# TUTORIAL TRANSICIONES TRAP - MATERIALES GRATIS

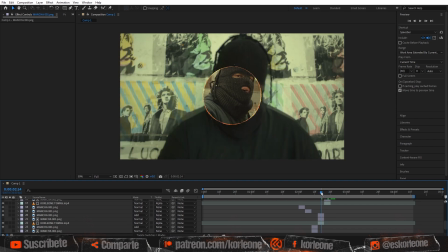Acá vamos viendo, como les dije, de forma escalonada cuál sería el tamaño que le corresponde a cada uno de los círculos.
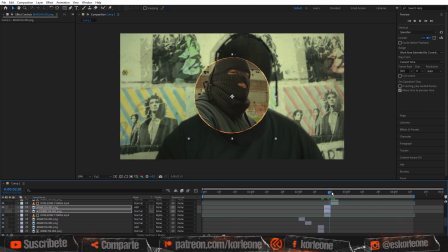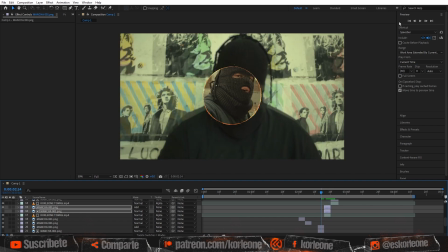Acá podemos reproducir y ver cómo se va viendo.
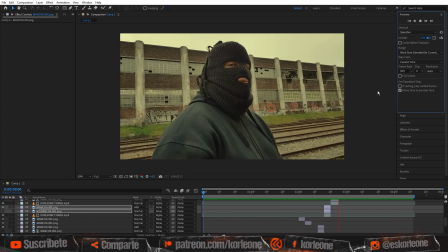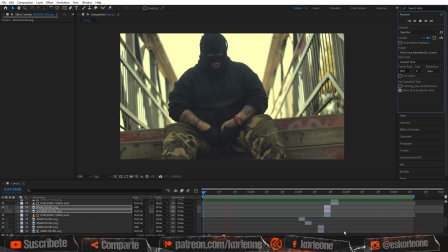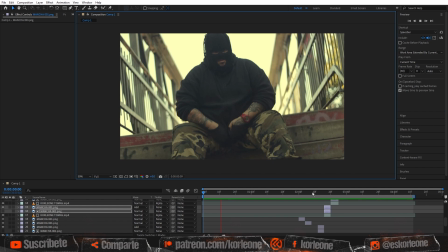Se ve bastante bien la transición, sin embargo,
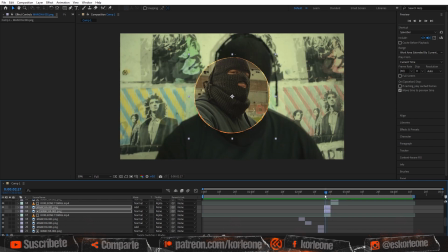veo que se ve todavía demasiado fluida y queremos que se vea más entrecortada, así que la vamos a organizar un poco mejor.
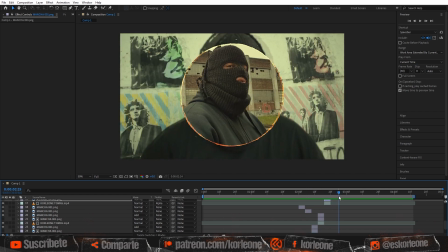Lo que voy a hacer es ampliar en los fragmentos centrales el círculo de forma exagerada para que se vea el corte y se note mucho más.
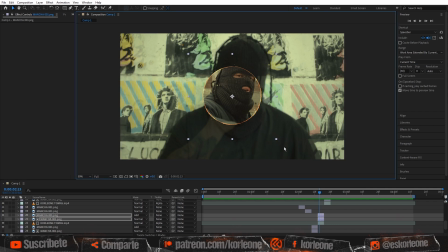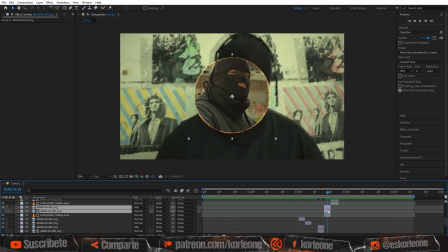También voy a hacer lo mismo en el escalón siguiente, voy a poner el círculo aún mucho más grande para que se vea también entrecortado.
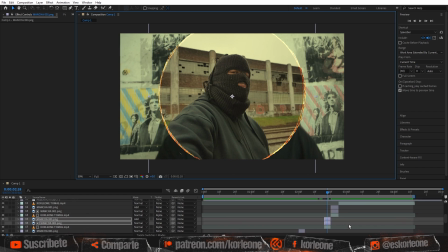Y obviamente en el último escalón lo voy a poner lo más grande posible para que se vea mejor.
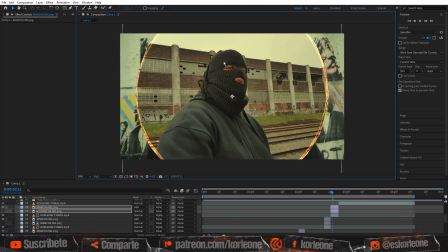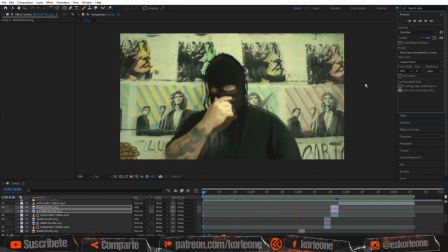Acá al reproducir nos vamos a dar cuenta que se va a ver mucho mejor la transición porque sí se ve un poco más cortada y es exactamente el efecto que estamos buscando.
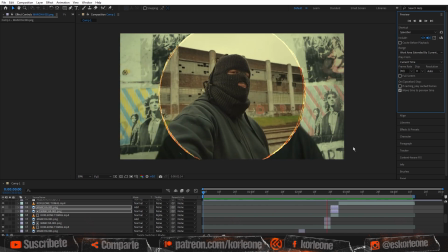Igual ya queda de parte de ustedes si la quieren dejar fluida o si la quieren dejar un poco más entrecortada. Todavía se puede aún eliminando uno que otro círculo. Ahí ustedes van midiendo, van variando y lo van haciendo de acuerdo a lo que ustedes quieran lograr.
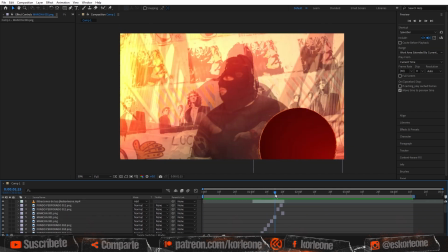Acá también voy a agregar un par de capas de los fondos perforados que utilizamos en la transición anterior.
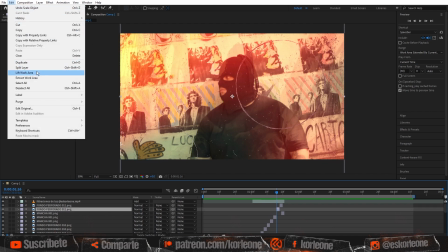Simplemente nos vamos hasta esa capa y la duplicamos para traerla hasta la segunda transición.
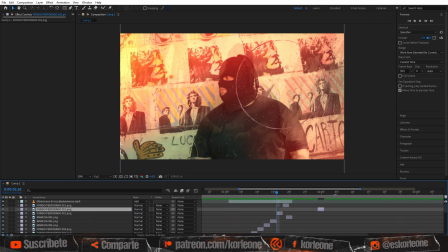La vamos a colocar por encima de la secuencia que hicimos anteriormente para ensuciar un poco la transición.
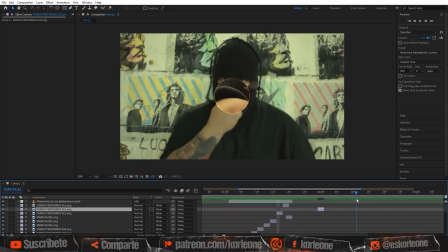También la vamos a duplicar y la vamos a mover unos fotogramas hacia adelante para cambiarle la posición y que varíe un poco ese efecto.
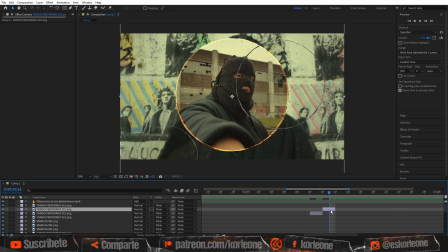Y al reproducir debería verse más o menos así.
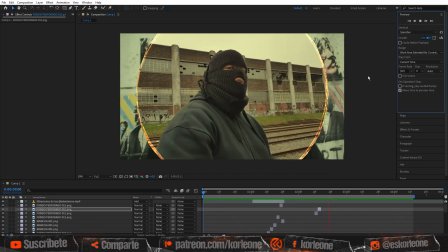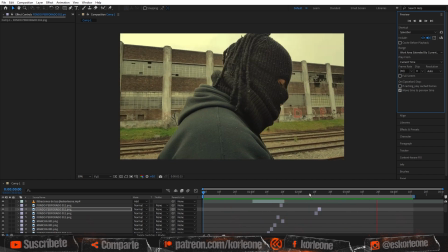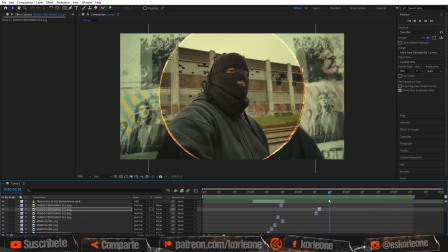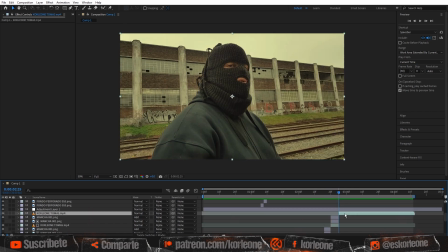También vamos a poner en el fondo de la transición esta textura roja con círculos perforados.
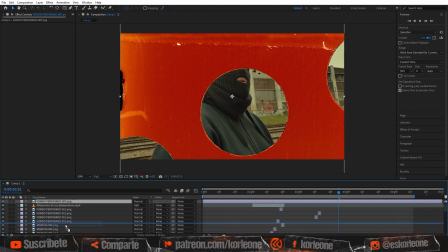La vamos a cortar para que quede simplemente un fragmento también del mismo tamaño que los anteriores y la vamos a acomodar un poco, quizás que se vea bien la cara del artista.
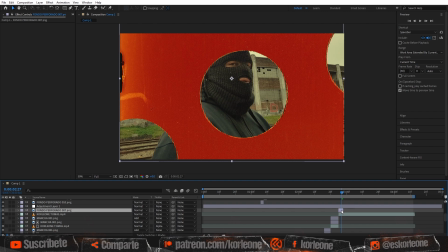Le vamos a cortar un poco más el tamaño y también la vamos a duplicar para ponerla un poco más hacia adelante repetida. Pero obviamente va a tener su variación, la vamos a bajar un poco.
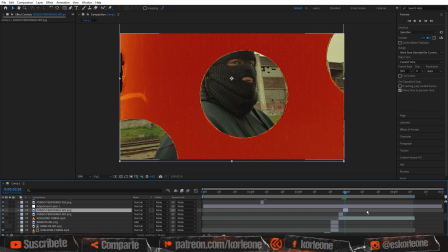Y también le vamos a aplicar un modo de fusión, acá pueden ustedes probar,
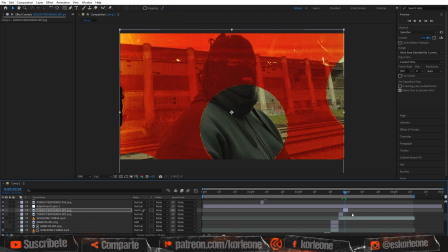yo voy a dejarle este que es el Hard Light, que se ve bastante bien. La idea, como les dije, es que se vayan viendo cada uno de esos fragmentos desajustados, y eso es lo que nos va a crear la ilusión de la transición final.
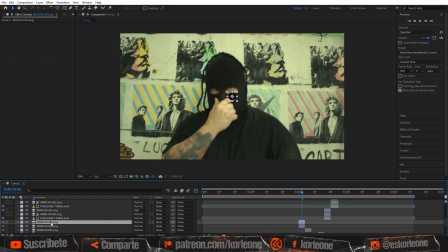También vamos a duplicar uno de los círculos que usamos al principio de la segunda transición y lo vamos a traer hasta esta parte que estamos trabajando ahora. Obviamente acá está reducido el tamaño, pero lo vamos a ampliar.